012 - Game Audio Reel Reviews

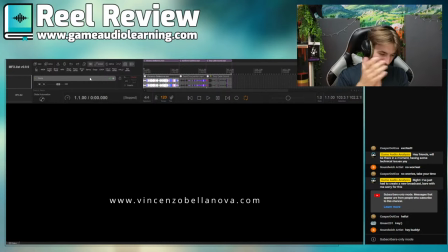2:57 Ooh, I love that last part. Big claps, big claps, and hello, Green231. Welcome, welcome. So, Vincenzo, super, super nice reel.
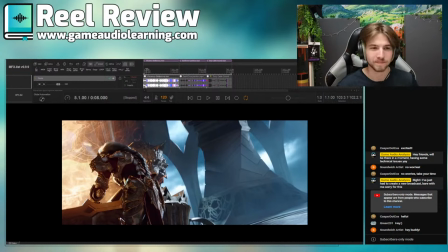3:10 First impressions. Really, really love the clips you've chosen. They are high quality, and you've got kind of like a range of styles in there, but not two out there, so it's still pretty detailed.
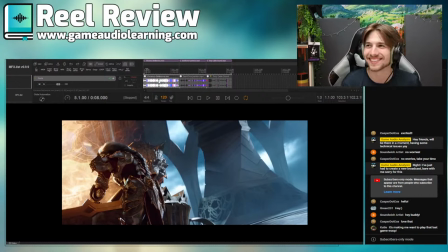3:30 And yes, I agree, Katie. It's definitely made me curious as well.
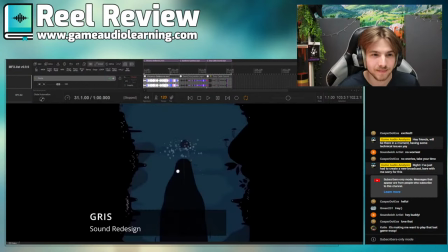3:36 What is that game? Grizz. Interesting.
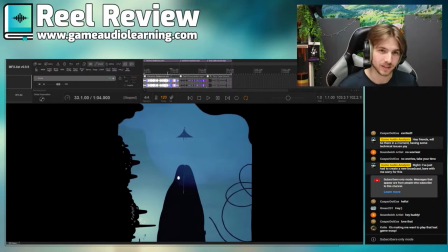3:42 I'm gonna have to check that out. Speaking of that, actually, these whatever it's called.
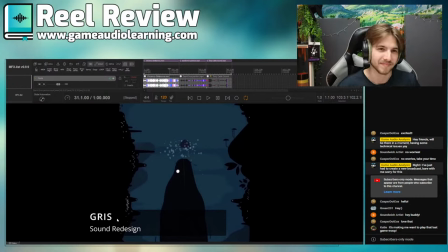3:53 What are they called? They're called the names of the games, the lower third, I guess. It would be really useful if you could leave them on screen, even if you make them slightly more opaque and kind of like move them to the side.
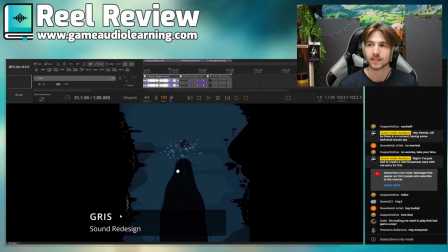4:08 And also add the developer, so who made this game.
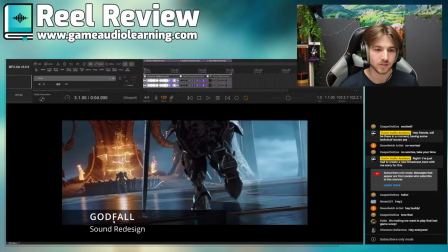4:14 Same with the other things, just so that it's very, very clear whose it is. But yeah, you've got redesign, so that's good. Cool.
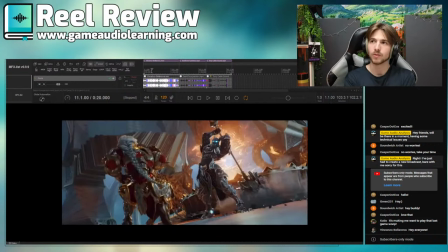4:25 In terms of the clips, so overall, hey Vincenzo, nice. Good that you could make it and tune in, so I get to directly have some dialogue with you. Yeah, man, really, really cool reel. Very, very nice. So overall, impressions.
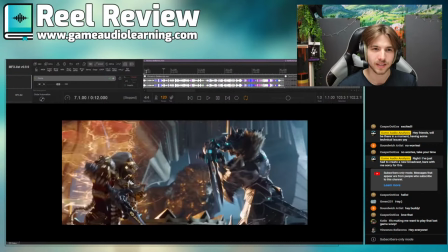4:43 I think in general, like the pace of it is really good. My one thing is this clip is very, very long.
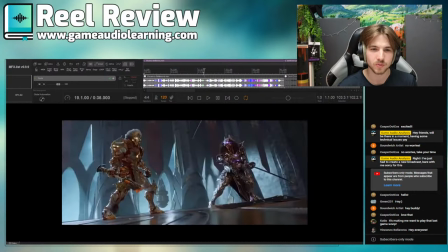4:51 There's a lot happening, but it's pretty long. It feels like almost too long. I would probably cut it at around
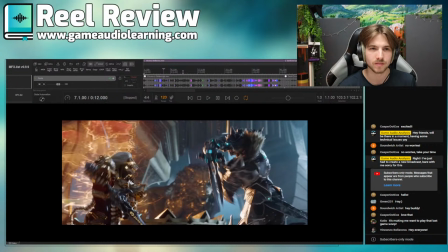5:03 Or maybe it's not too long. Yeah, it's 32 seconds.
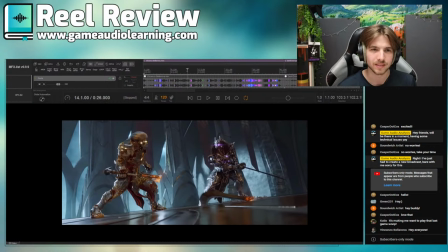5:07 I would almost make it like around 20-ish, but maybe it's because, let's see.
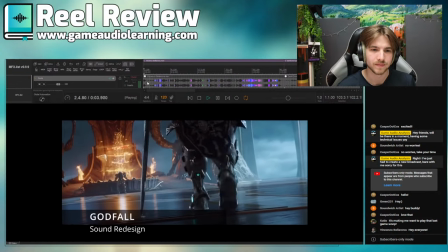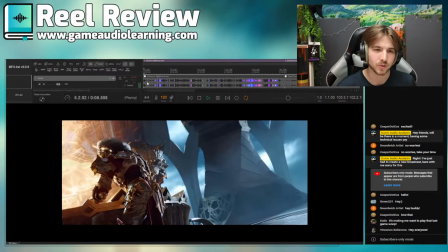5:21 I'm in two minds about this.
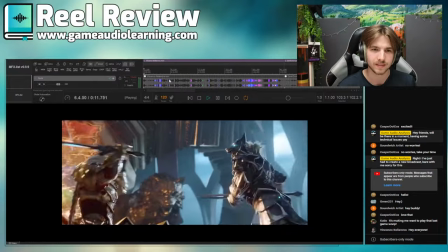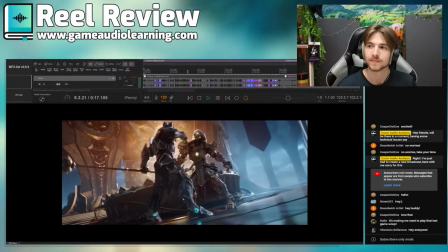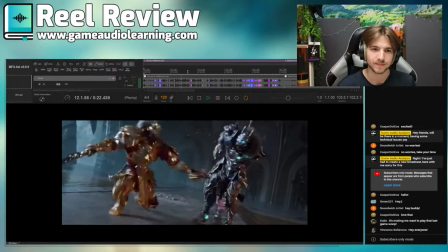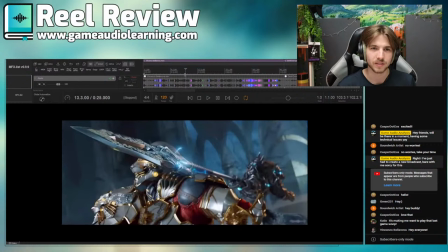5:38 Yeah, I think I'd finish it about here probably and then move on to the next thing. Mainly because I feel with the demo reels, it's like you wanna, although the long this long clip is it definitely isn't like a major thing in the reel, to be honest. It's still like a killer reel.
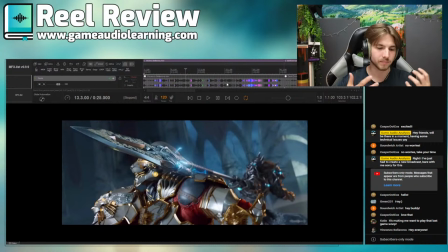5:59 But it's just kind of like we wanna keep the attention kind of focused and bring in something new, kind of showing off different styles, because of course it's like, okay, you've done the sword stuff,
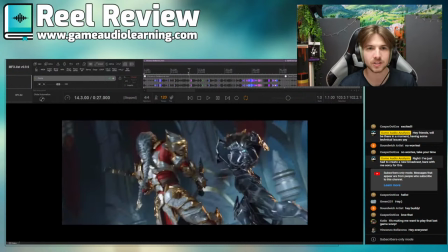6:12 you can do that, that's really good. There's not huge amounts of different things. I mean, the energy attacks are pretty interesting though, to be fair, so I guess maybe if you would do that,
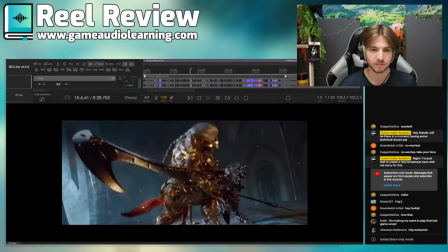6:20 probably actually leave some of these in because these are more interesting than the initial sword fight.
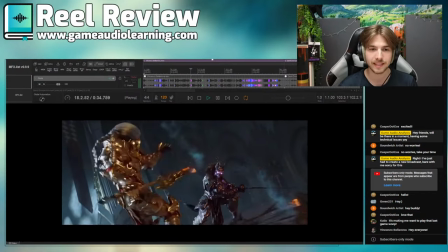6:26 Yeah, it's keeping the listener engaged, that's it. Thank you, sandwich.
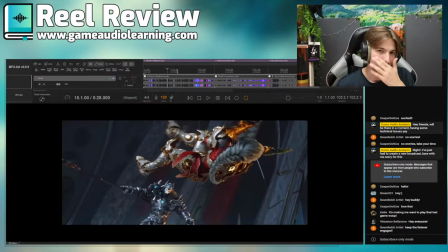6:33 In terms of the actual redesign, so I think overall, again, like basic first impressions,
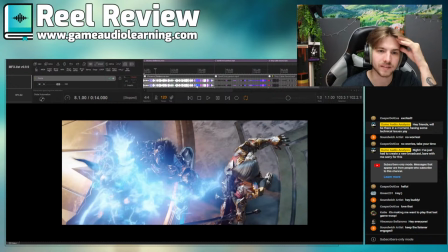6:42 I feel that everything you have in there is really high quality. So like all the stuff you've got in there is superb. So that's really cool.